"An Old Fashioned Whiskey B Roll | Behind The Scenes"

We're also using the A7S III, of course, and Nanlite power tubes.
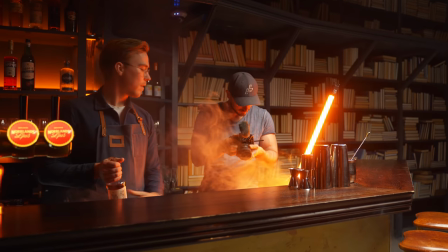255s
I have them placed everywhere in my entire office.
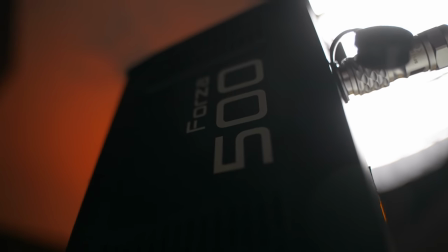258s
As our main light, we're having the Nanlite Forza 500 watts, so that we can increase it and make it extremely
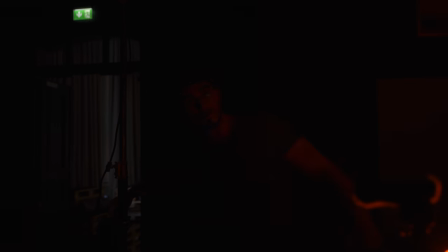267s
bright if we need that. But we can also keep it very low so that we can have this nice moody lighting.
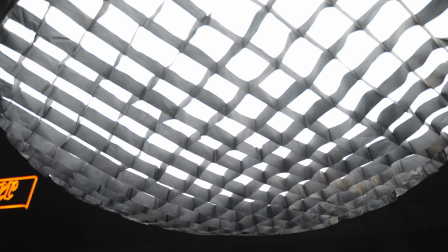273s
And to it, we have a softbox that is 120 centimeters. I think that this is a perfect kind of softbox when you're on location. I would probably say that 120 or 150 is the way to go. If you were to go a little bit lower, like a 90 centimeter softbox,
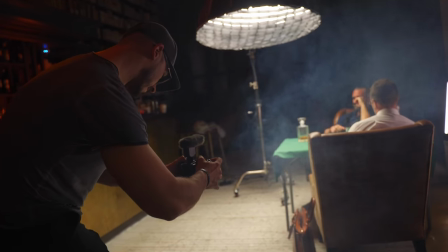289s
then you don't get this like environmental feeling when you're lighting the scene, and we kind of want to have a little bit of depth in the background, for example, or something similar. I think that this is going to sell the concept pretty good. I just realized that I'm super red in my face. Yeah, you are. Och så nu ska vi sträcka den ner efter glas.
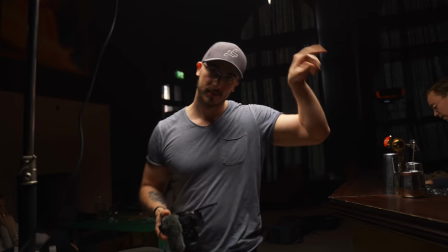308s
Ja. Då tänker jag nästan from I'm speaking Swedish and English.
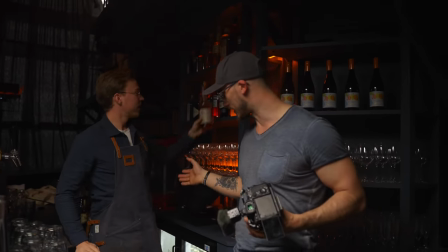313s
So I'm thinking maybe from this side where you, because you're holding that in your right hand, and then you're gonna have that.
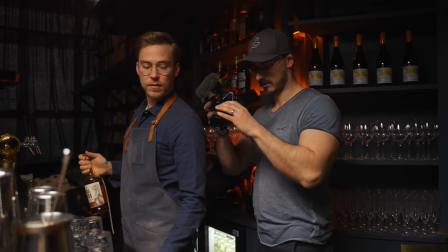321s
I'm thinking that it's gonna stand like this, so that we're gonna follow your arm down.
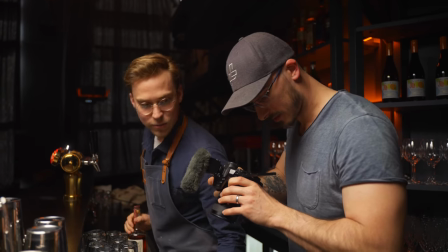325s
You wanna capture the skull as well, right? Yeah, the skull is gonna be like the main focus.
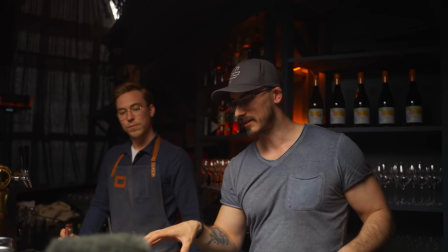330s
Maybe we're gonna do like a nanolite power tube and get a little bit of a moody feeling here in the back.
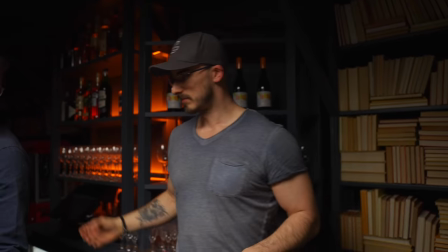336s
Lower that so that this is gonna be like, because then your movement is gonna be like so, and
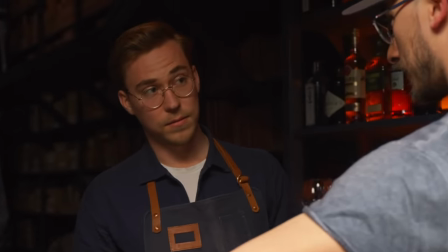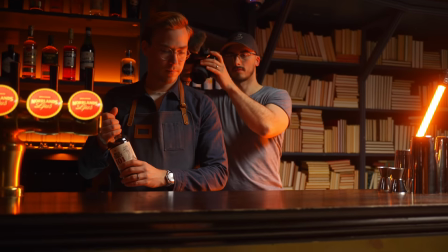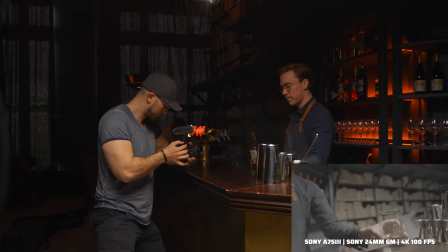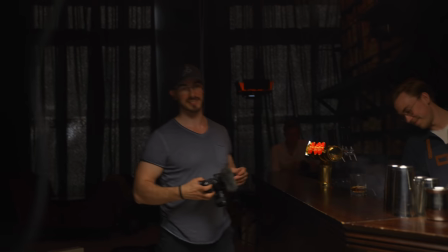359s
Tango. Det känns bra.
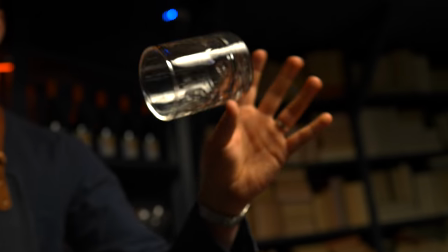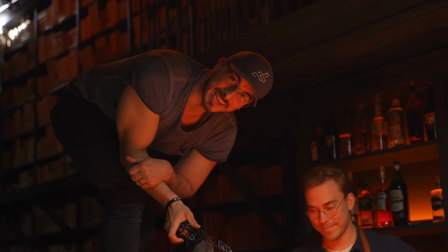367s
Pete McKinnon, if you're watching this, hope you enjoyed that we're using your glass in its right environment with proper real whiskey.
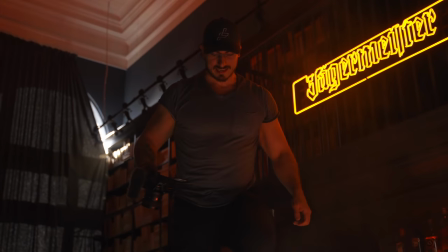380s
Ooh, jag tror vi har den. Oh, god damn, det känns bra.
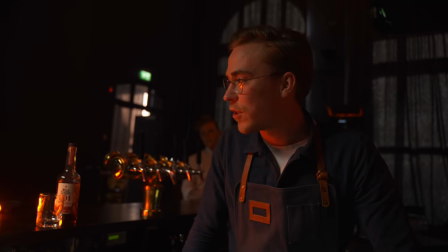389s
So we're gonna drop some bitters inside just to, you know, that is a very classic cocktail ingredient, really.
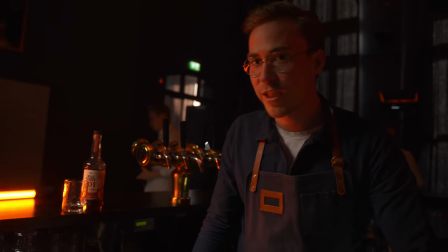397s
Combined with bourbon in a classic old fashioned, which is the plan to serve to Oscar later on. The poison, you said. Yeah, we talked about, You wanna try it? Spoilers. Good? No. This is not my cup of tea. You know, it's a very important part of the cocktail.
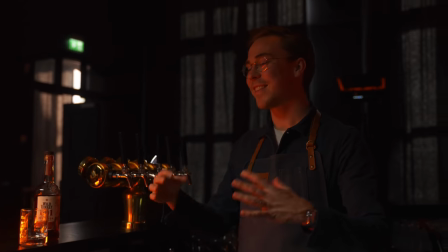414s
Makes it taste a lot better.
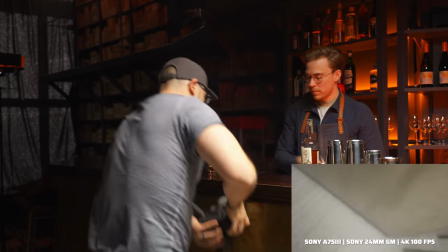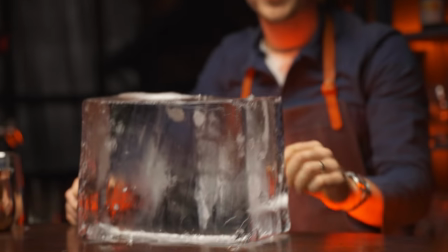424s
Crystal clear. You know, this is chainsaw cutted.
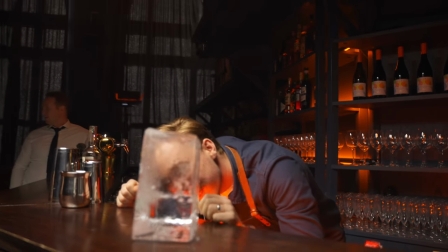428s
Otherwise you can, you know, see straight through it, which is really cool.
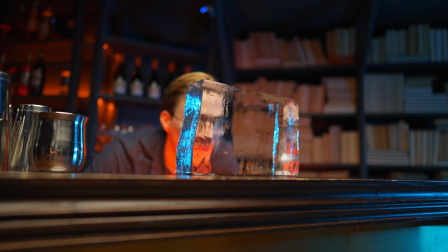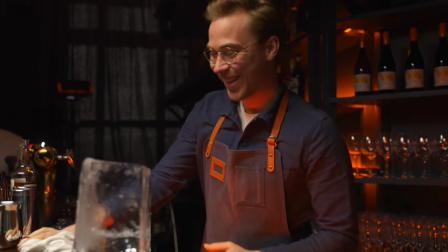441s
Instagram friendliness at its best. So I'm thinking for this shot, to make the ice look really cold,
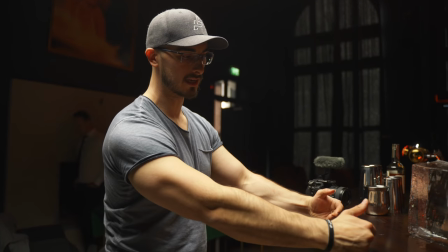448s
that we're gonna use another power tube and put it right here or from the side, so that we have a little bit of a bluish tint,
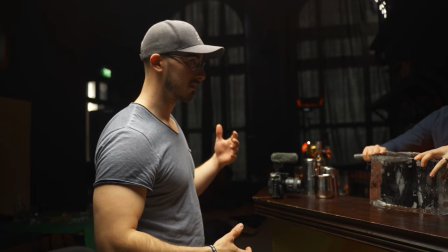456s
so that it gives it this cool look. And that was basically what we did when we shot the Campari video, when we used the ice.
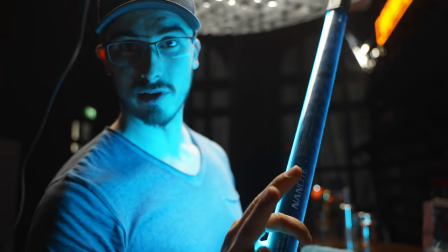463s
So let's see how it looks. I'm using the smaller nanolite power tube, which is the 15C.
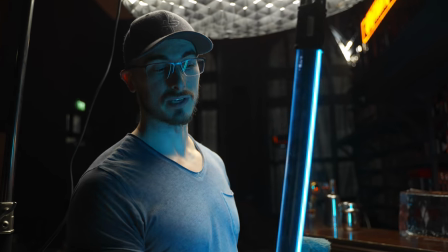471s
Can highly recommend these ones as well because they're super powerful. Future job.
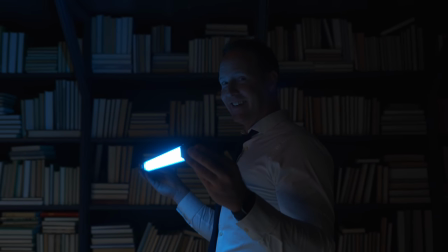477s
Human lamp stand. Human lamp stand.
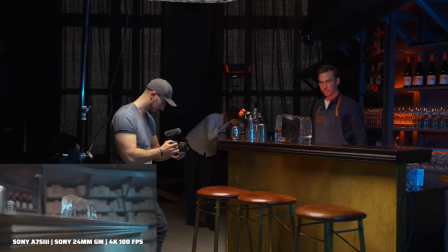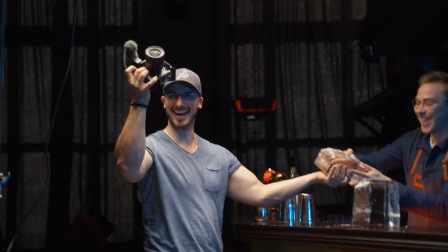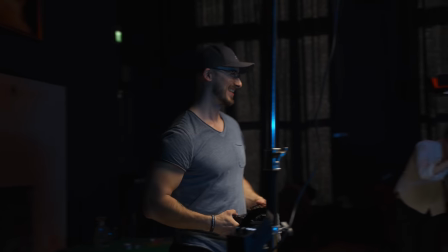492s
Det här. Nu. Den. Det gillar jag.
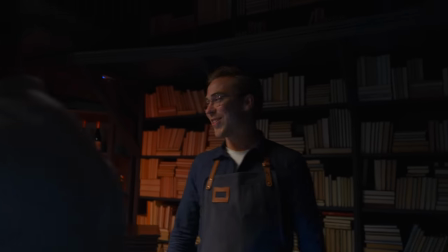497s
Den. Sån jävla feeling.